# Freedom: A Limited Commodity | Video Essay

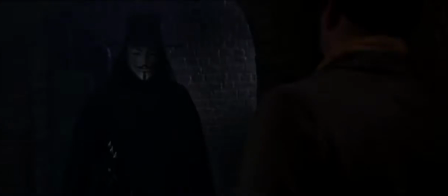[0:00] We're finger men, pal!
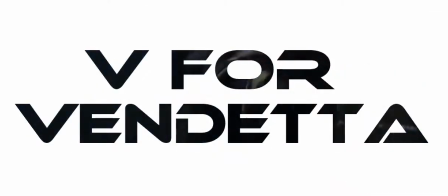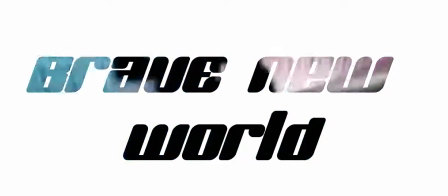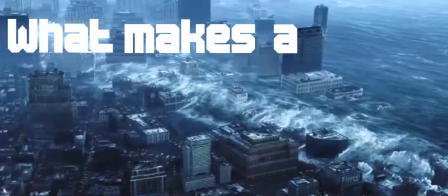[0:15]
What makes a dystopia effective?
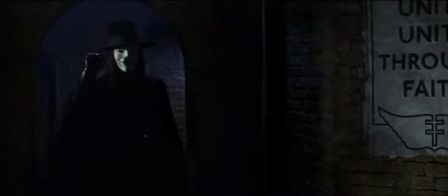[0:18]
Composers of dystopian texts depict bleak features that highlight the potentially detrimental consequences of contemporary issues, aiming to spark a change in society.
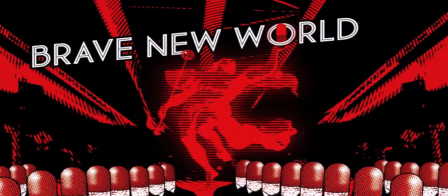[0:26]
Brave New World, a dystopian novel written by Aldous Huxley,
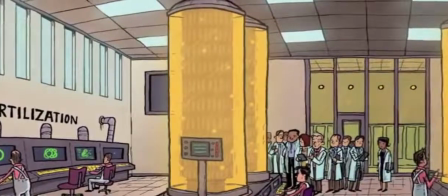[0:29]
portrays a futuristic society of genetically modified citizens to warn audiences of the potential adverse effects of scientific developments.
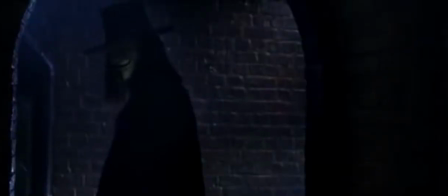[0:36]
Similarly, V for Vendetta is a dystopian film depicting a future where the United Kingdom has been subjugated
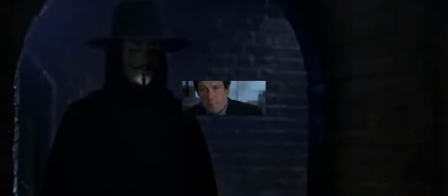[0:42]
by a dictator who rules through fear and totalitarianism to raise awareness about tyranny and oppression by government.
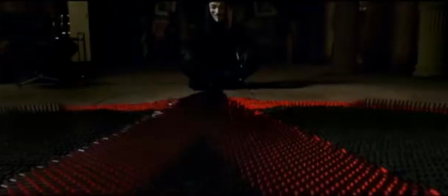[0:48]
Both texts are very effective in sending their message as they depict a bleak future that urges contemporary audiences to consider current issues that could be detrimental to future generations,
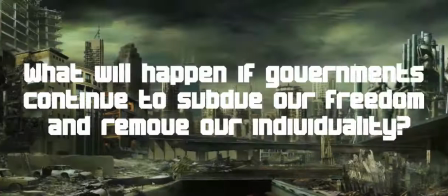[0:57]
including the issue of freedom and individuality. What will happen if governments continue to subdue our freedom and remove our individuality?
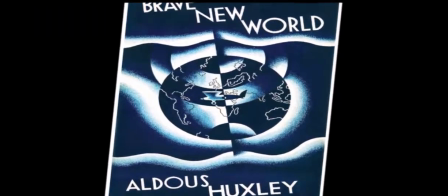[1:03]
Audiences are urged to consider issues of freedom and individuality through Huxley's depiction of a bleak future where citizens are confined to a hypnotic state from birth.
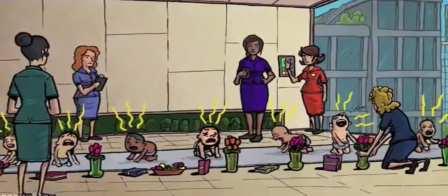[1:13]
Inspired by his observation of the increasing tendency of Western governments to intrude upon people's lives in the 1930s,
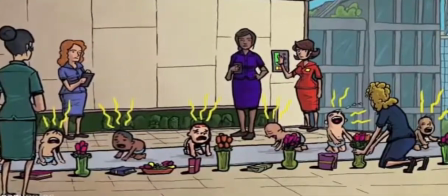[1:19]
Huxley persistently employs animalistic imagery throughout the novel such as when John observes a Delta children
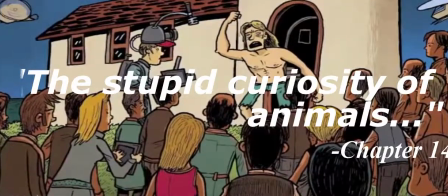[1:25]
staring with the stupid curiosity of animals or when he quotes goats and monkeys from Othello to reinforce how the
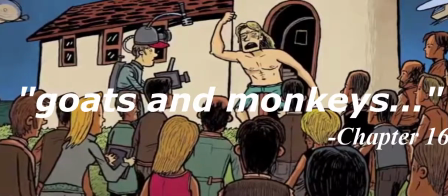[1:31]
lack of freedom results in dehumanisation.
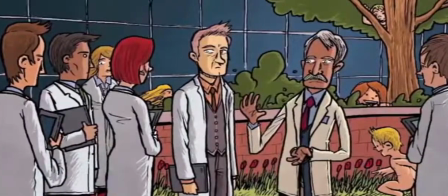[1:34]
This dehumanisation is also ironic, as Huxley's dystopic society seeks to elevate humans by making them less primitive,
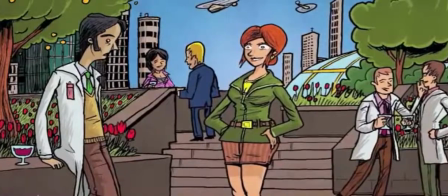[1:41]
but instead it only dehumanises its citizens.
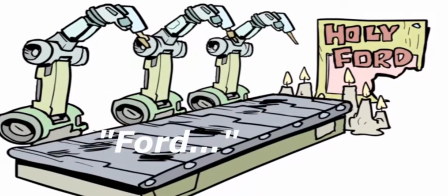[1:44]
Moreover, the citizens' constant repetition of the word Ford symbolises worship, alluding to Henry Ford who was revered for perfecting mass production techniques.
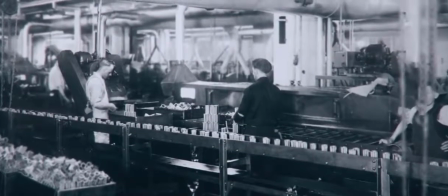[1:53]
Consequently, this implies the loss of individuality to the point where humans are mass-produced and grown on an assembly line,
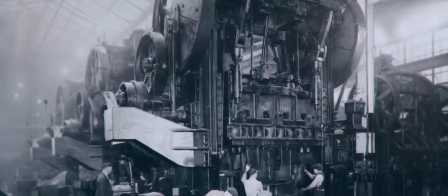[1:59]
thus positioning the audiences to consider the issue of a lack of individuality through a depiction of a bleak future where humans are mass-produced.
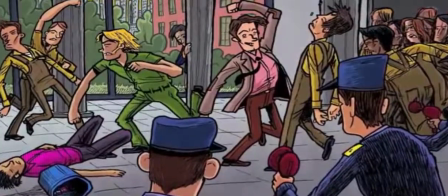[2:06]
Essentially, what Huxley is trying to say is that without freedom and individuality, we would all be the same and there would be no genuine happiness in society.
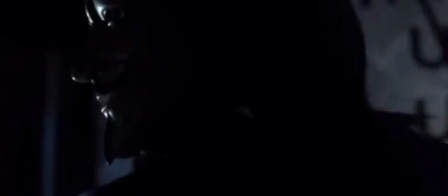[2:14]
Similarly, V for Vanilla depicts a bleak future through a society devoid of emancipation and where individuality is
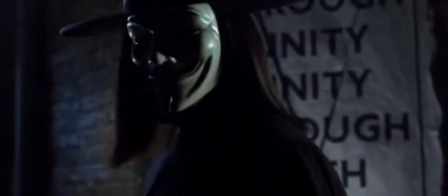[2:20]
suppressed through discipline and surveillance to urge contemporary audiences to consider the issues of freedom and individuality.
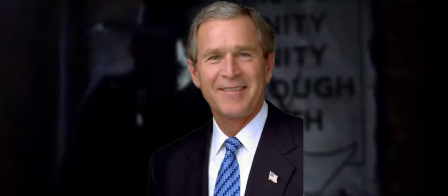[2:26]
The inspiration behind the film was based on George Bush's presidency, portraying a government built on fear.
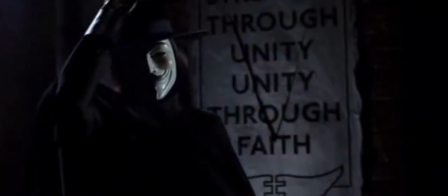[2:32]
Analogous to Brave New World,
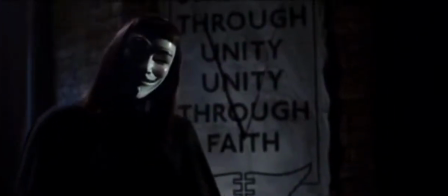[2:33]
V for Vendetta also employs irony by highlighting the measures the government took to restrict freedom during a period where the United States was imposing the so-called Freedom Act,
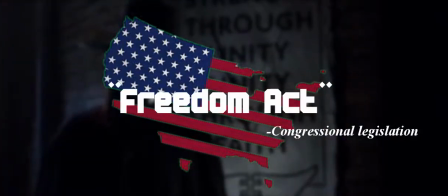[2:42]
thus urging audiences to consider the absurdity of a lack of freedom and individuality. In addition,
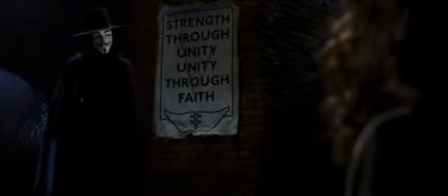[2:47]
the song 1812 Overture is deliberately played every time V obliterates a government building written
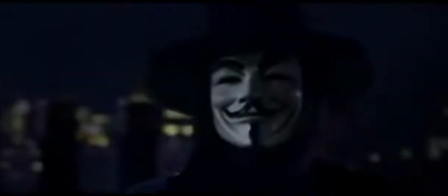[2:52]
by Russian composer Tchaikovsky to commemorate Moscow's victory against Napoleon's army.
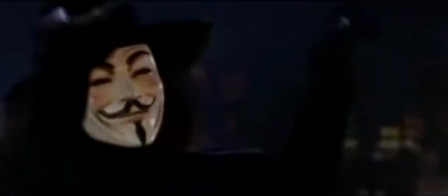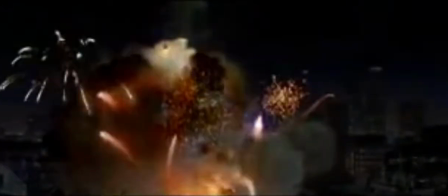[3:05]
The dramatic and victorious music builds suspense and foreshadows how the London society will ultimately overcome the oppressive government,
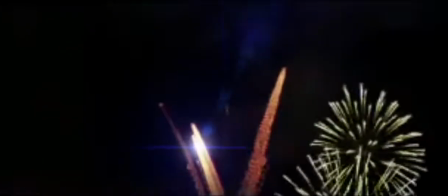[3:12]
consequently urging audiences to consider the importance of freedom.
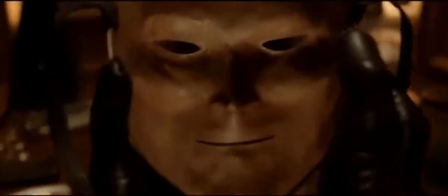[3:15]
In addition, V is illustrated with a masked, vigilant-like appearance, providing a stark contrast to ordinary citizens,
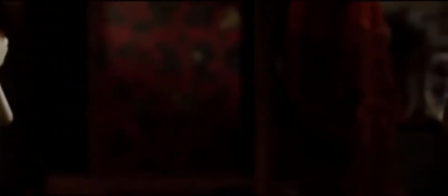[3:22]
implying that he does not conform to society, hence provoking audiences to consider the issue of individuality.
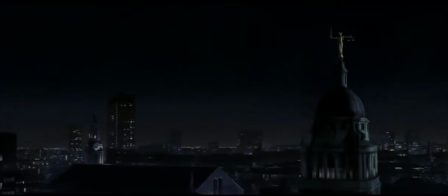[3:28]
The Guy Fawkes mask itself and V's persistent repetition of the slogan
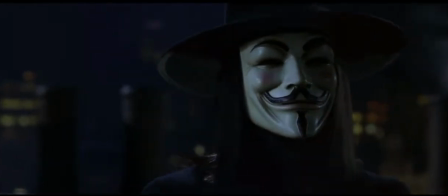[3:31]
both allude to Guy Fawkes failed attempt to destroy the British House of Parliament,
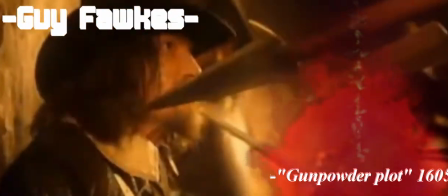[3:40]
illustrating V's anarchistic nature and urging audiences to consider the value of freedom.
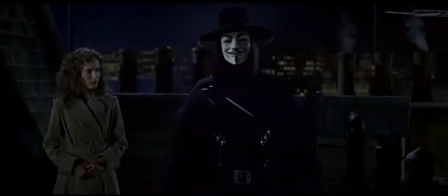[3:44]
In essence, V for Vendetta emphasises that our freedom and individuality should not be taken away by the government and that people should not be afraid of their governments,
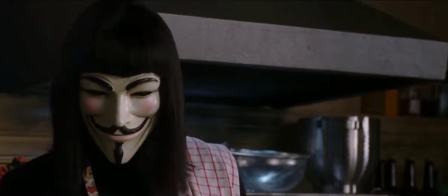[3:53]
governments should be afraid of their people. In conclusion,
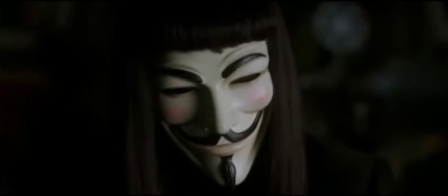[3:56]
both Brave New World and V for Vendetta depict bleak futures resulting from current societal behaviors to urge audiences to consider contemporary issues,
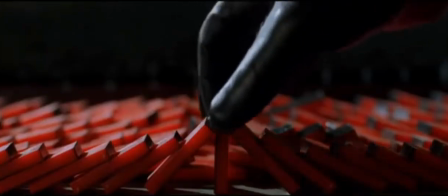[4:04]
most notably freedom and individuality.